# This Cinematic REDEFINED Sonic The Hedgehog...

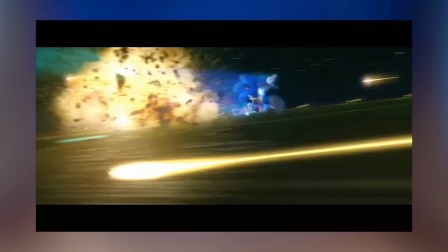4:09 Our first slow-mo shot. The fast speed is great for dynamics, but now after some distance we're getting close up. up.
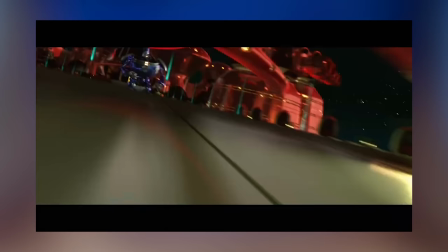4:16 And again, that super shiny lighting is to die for. Lens flare in the background and all, and a clear indication of what's going on.
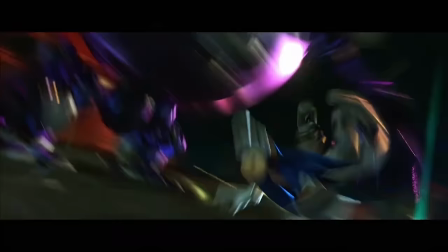4:24 All with a flare of violin in the music. The robot slowly punching downwards.
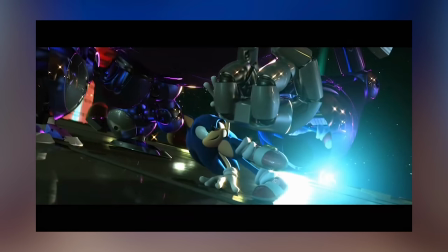4:31 It's a single dodged attack, but super close to hitting as well. Also, I personally like that Sonic is also in slow-mo here.
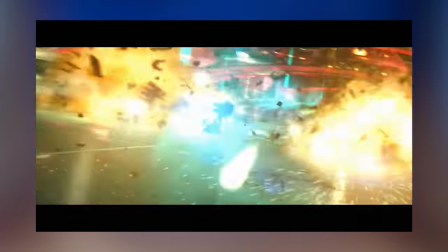4:38 He's still going fast, he hasn't just frozen time, we're just able to actually perceive it properly for once.
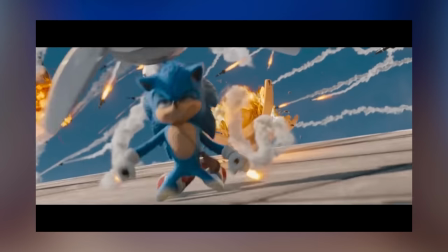4:44 Though of course, I still love those classic Quicksilver scenes the movie was influenced off.
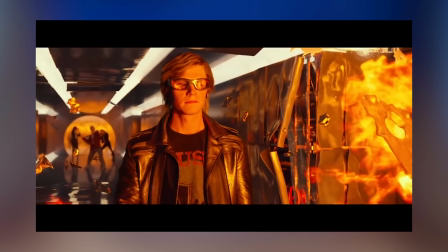4:48 I guess it really is the difference between more modern, Western cinematic inspirations and the Eastern approach covered by the animators here.
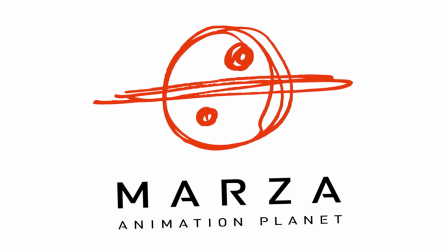4:54 As this short was produced by Marza Studios, a Japanese animation company.
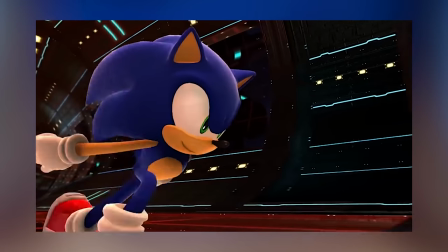4:59 They work on all the later Sonic game cutscenes. And with these as the end result, you can probably see why.
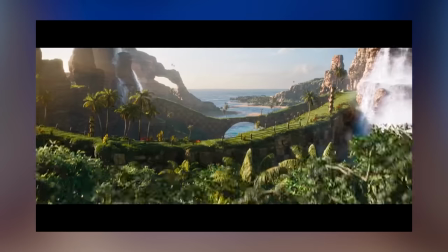5:05 But then we come to a midshot now at normal speed. feet. Sonic a blue blur, but easy to navigate thanks to his trail.
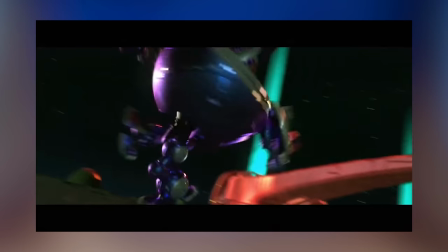5:12 And the camera also spinning around the robot, in the opposite direction to Sonic. Albeit only slightly.
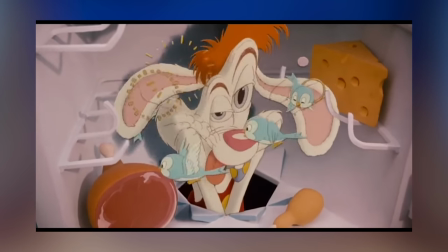5:18 We get that sense of being equally as disorientated as the robot, and yet the shot is also very followable.
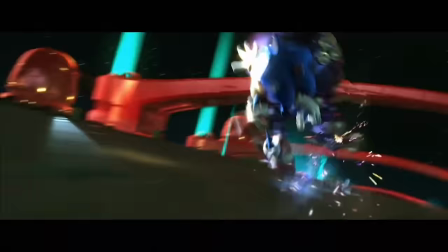5:24 Balanced to a perfect degree. And just as quickly leaving the robot in the dust.
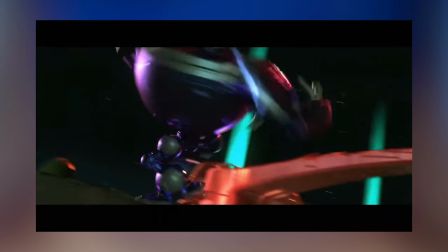5:30 Not even destroying it. Sonic was literally just playing with him. All it does back there is fall over.
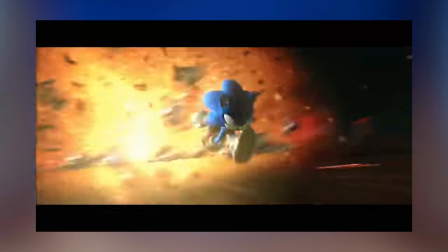5:36 And now he's speeding along through all the others, destroying them with barely an effort. His hurdle isn't actually the robots, it's the distance.
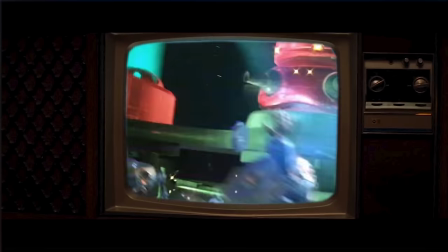5:44 But this is all great for entertainment, and especially momentum. Literally just running through creating explosions at this point.
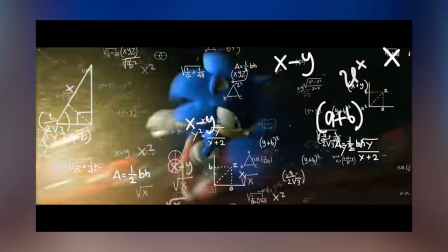5:51 This is business mode. We're now circling right around again a full 360 from the start,
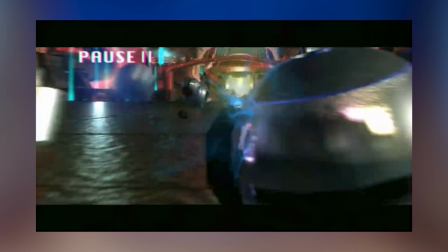5:57 and the camera is left in the dust as Sonic trajects away from us, completing the final thread that is this sequence.
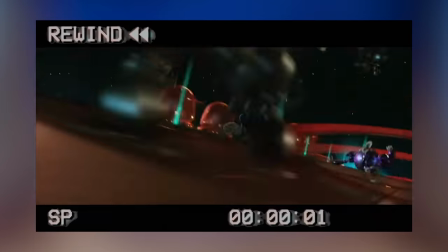6:05 Only scraps remain as he shrinks in the distance. This was all a collection of small sequences spliced together with one central motif.
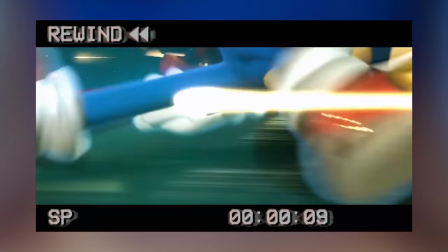6:14 The camera doing a full spin as Sonic closes the distance, as well as a toward and away shot.
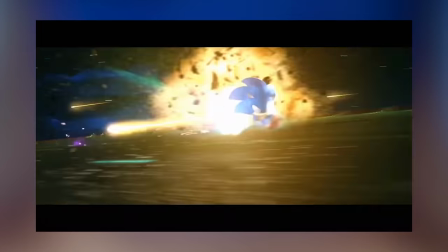6:20 All since that has been one big one-er of a shot.
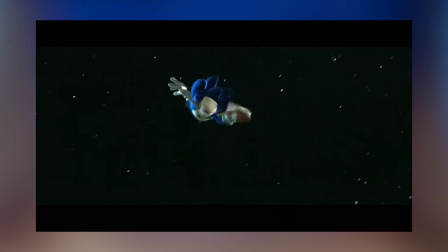6:23 Easier to do with animation sure, and with plausible hidden cuts tucked in there too, but it still makes it a great set of cinematography.
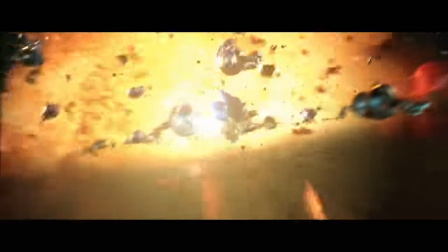6:31 And that's just this scene! The cutscene continues! And with all that, it's finally time for a proper cut!
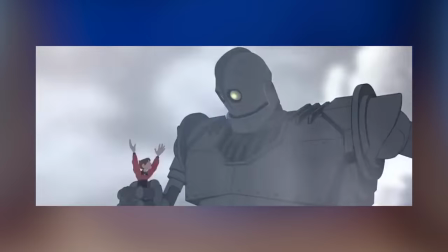6:39 A robot from the sky, clearly a noteworthy opponent. And it is!
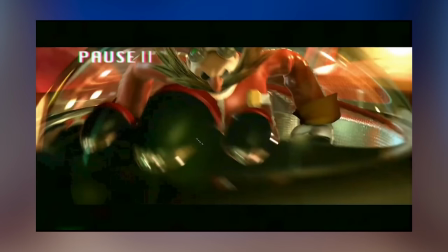6:44 We briefly and clearly see Eggman within it, impossibly upfront to the camera.
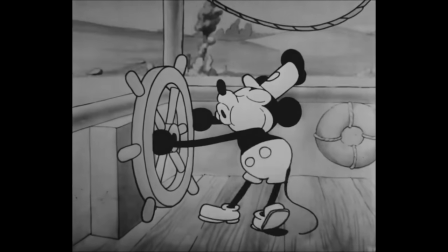6:49 Another helping hand of animation there.
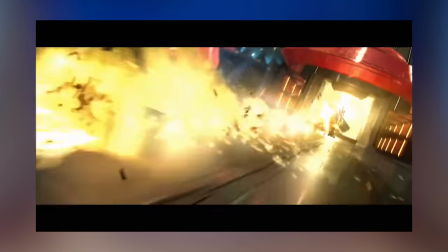6:50 And immediately in the same shot contributing to the action with Eggman's mech swinging around his arm into a machine gun, and the camera swinging back with the action now that he's established.
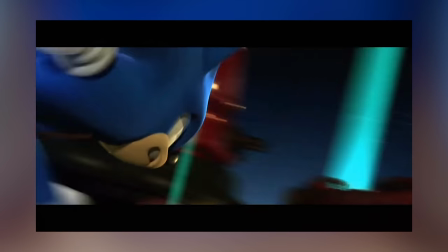6:59 Eggman shoots the floor recklessly, willing to destroy anything to get Sonic,
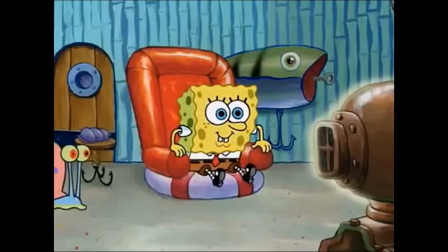7:04 as well as giving us a trail of explosions to ogle over AND guide our eyes over the frame for the next bit.
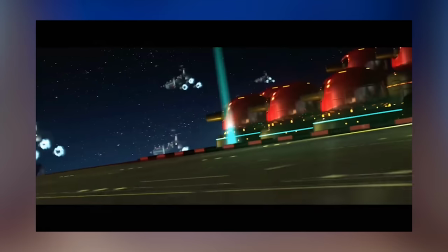7:10 Cut to Sonic! Effortlessly hopping over these explosions we just witnessed, not losing any momentum, coming out of his spinball to express some focus.
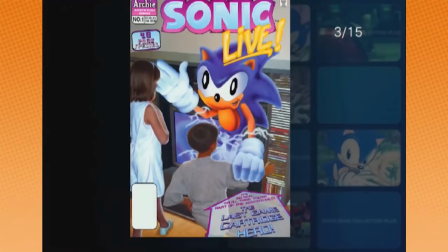7:19 Silhouetting in front of the next explosion and jumping high and out of the frame. A skill level beyond this bump of a hurdle.
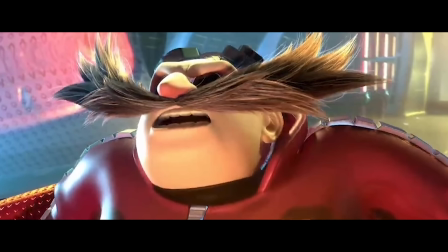7:26 And Eggman 2 looking stunned upwards. Even HE is still stunned by Sonic's ability.
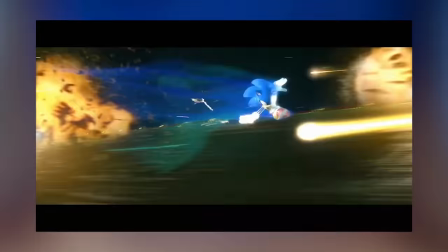7:32 Not necessarily because Sonic has gotten better, but more likely because this is a cartoon and Eggman is meant to be beaten.
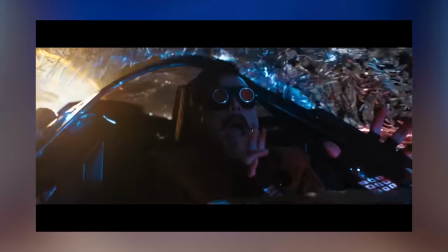7:39 Underestimating Sonic for that easy loss.
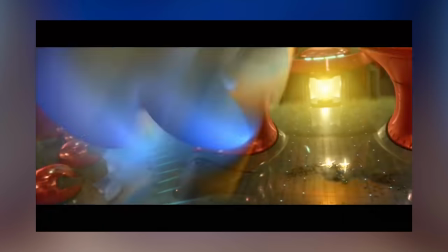7:43 As for Sonic's actual attack, he starts by spinning in place close to the camera so we get a moment to help us see what's happening.
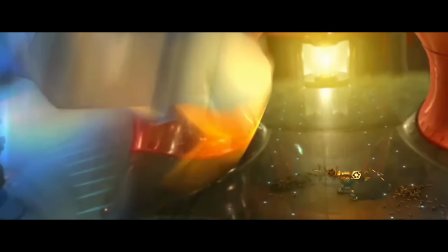7:49 With Eggman's teeny tiny mech in the distance looking so insignificant.
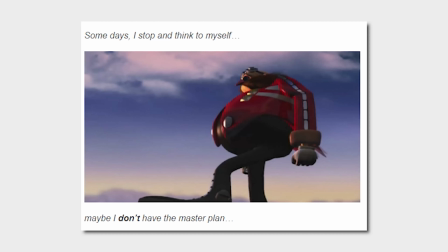7:53 Followed by a brief first person shot, to know what it really feels like to be Eggman I guess.
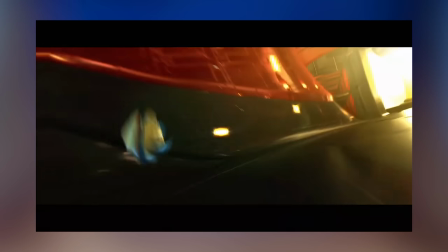7:59 And then we follow Sonic again, in bull form bouncing underneath the robo, before running up the wall.
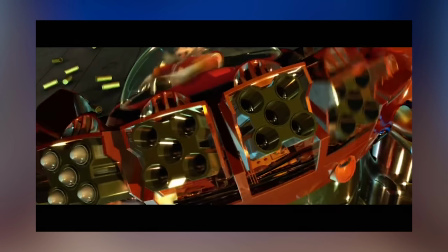8:05 The camera follows. We see Eggman cartoonishly turn, the camera pulling back to reveal all the more missiles.
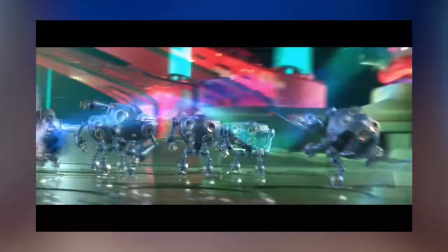8:11 Same technique as the first bots earlier, which promptly fire off.